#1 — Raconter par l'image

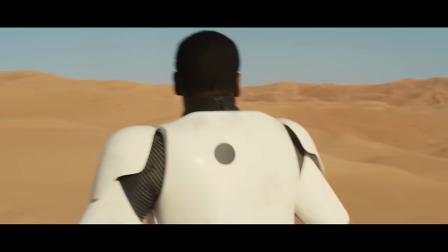0:01 En plein désert nostalgique, les grosses productions du moment auraient-elles oublié comment nous raconter des histoires?
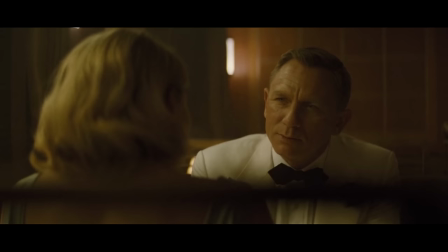0:07 Comment faire exister leurs univers? Rien de tel qu'une simple scène de dialogue pour tester la promesse d'un monde riche et vivant.
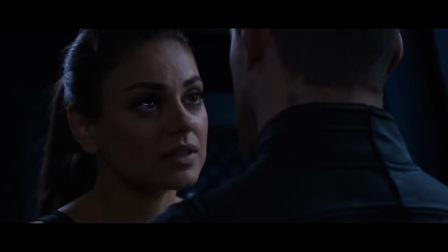0:15 Mettre deux personnages face à face, puis constater visuellement l'ampleur de l'échange. Le plus souvent, le résultat fait place à un champ contre champ basique.
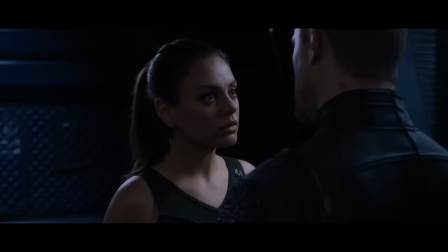0:24 Un acteur parle, l'autre répond, et ainsi de suite. À l'écran, la seule variation vient d'un changement d'échelle de plan, pour coller à un désir d'intimité par exemple.
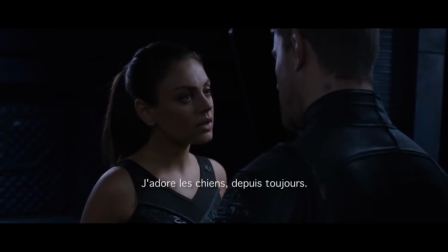0:32 À part ça, rien. Visuellement, c'est plat et sans idée.
I love dogs, I've always loved dogs.
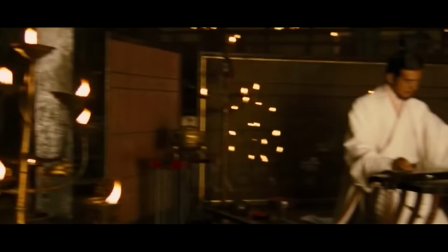0:39 Dans d'autres cas, il y a une envie de proposer des idées visuelles, qui ont du sens et surtout, qui donnent à ressentir.
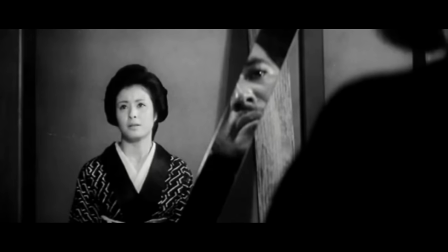0:46 C'est faire vivre une image. Avec en exemple ici, une discussion faisant intervenir un élément dans le cadre. L'homme est perçu via le prisme de Salam. Ailleurs, il suffira de masquer la bouche d'un perso pour nous indiquer sa traîtrise.
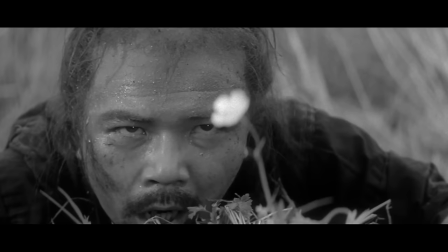1:04 Et hors scène de dialogue, créer des plans originaux qui attirent l'œil et le cœur, c'est aussi jouer entre les différents niveaux d'un plan via la mise au point, qui permet de lier directement les éléments entre eux.
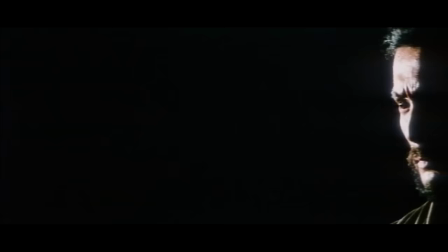1:14 Une métaphore claire qui fait ressortir un instant tragique de l'histoire. Bien sûr, pas question d'être dynamique pour être dynamique.
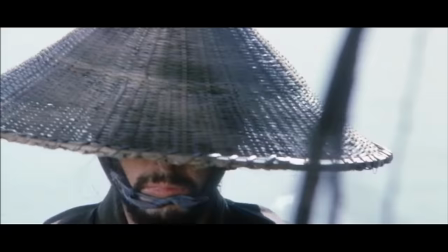1:21 Un cadre vivant permet aussi de traduire l'émotion d'un personnage. Comment montrer une âme tourmentée?
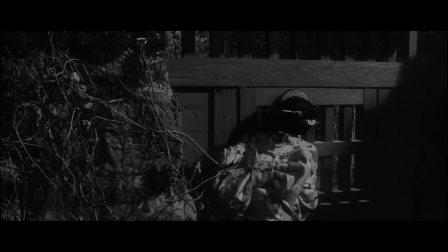1:27 Utiliser les éléments du premier plan, des roseaux pris dans le vent pour recouvrir le perso. Comment faire apparaître une sensation d'emprisonnement?
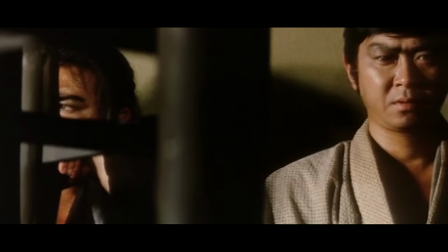1:34 Avec des barreaux séparant physiquement et émotionnellement une jeune femme de son amant. Et tant qu'à faire, allons même jusqu'à fragmenter et isoler les personnages à l'écran.
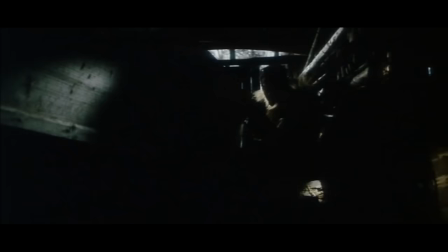1:43 En fait, raconter une histoire dans l'histoire.
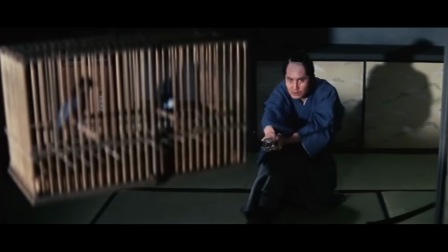1:47 C'est des choix visuels ludiques qui permettent de se connecter au personnage tout en reflétant la thématique de l'histoire.
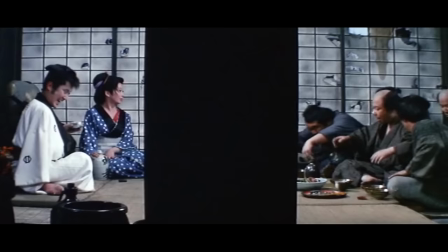1:54 Diviser l'image en plusieurs espaces permettra de séparer et hiérarchiser les personnages,
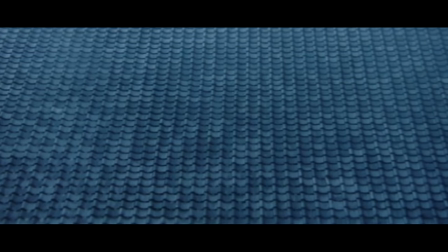1:58 d'introduire un rapport de force entre eux, de les resituer dans un contexte ou une société, ici un Japon féodal, impitoyable pour les plus faibles.
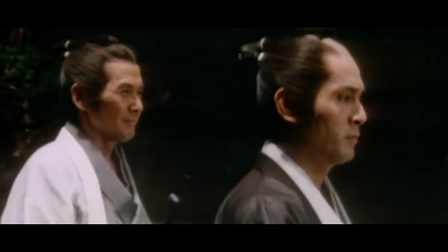2:12 Ce travail de composition prend aussi en compte la taille et le placement des acteurs à l'écran. Dans cette séquence, le positionnement respecte la hiérarchie de cette meute.
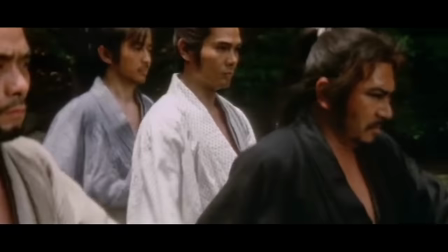2:20 Pas d'égalité à l'écran, et par conséquent, pas de liberté non plus pour ce samouraï en noir, sous domination de son maître, comme indiqué par le mouvement de caméra.
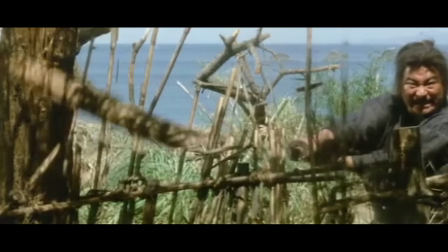2:27 Et pourtant, c'est pas faute d'avoir tenté de s'affranchir.
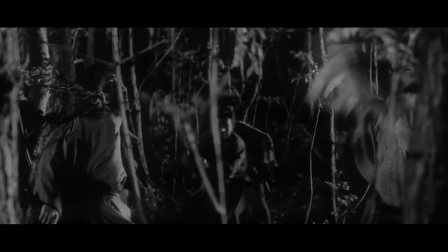2:36 Donc, rien n'est figé dans le cadre. Ce dynamisme visuel peut se construire dans la durée. Avec un plan long dans lequel un travelling latéral soutient l'action.
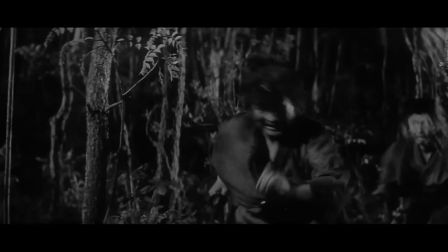2:44 Des arbres en motif visuel renforcent le chaos ambiant du cadre et les acteurs surgissent de chaque recoin.
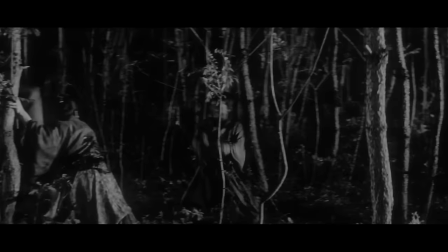2:51 Ça permet de faire vivre la scène, de donner un rythme, mais aussi de faire naître une tension par exemple.
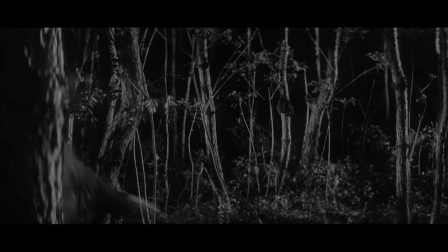2:58 Et quand arrive enfin la coupe, elle fait alors office d'uppercut dans l'estomac.
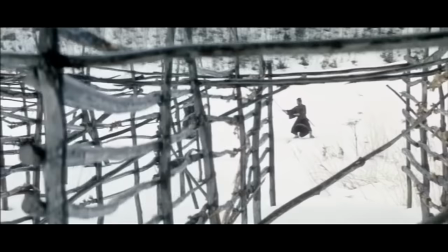3:05 Ces extraits proviennent de films réalisés par Hideo Gosha, un petit maître du cinéma japonais au talent redoutable.
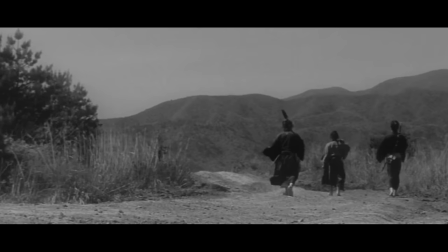3:11 Son travail est carré, simple et précis, parfait pour se remettre en tête comment raconter une histoire et lui donner une ampleur visuelle.
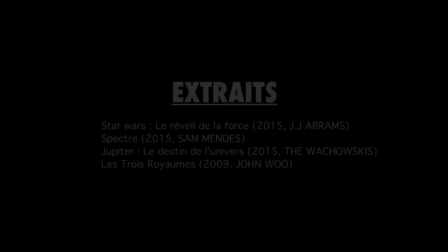3:18 Bref, bonne découverte à vous. Je m'appelle Mickaël, à la prochaine.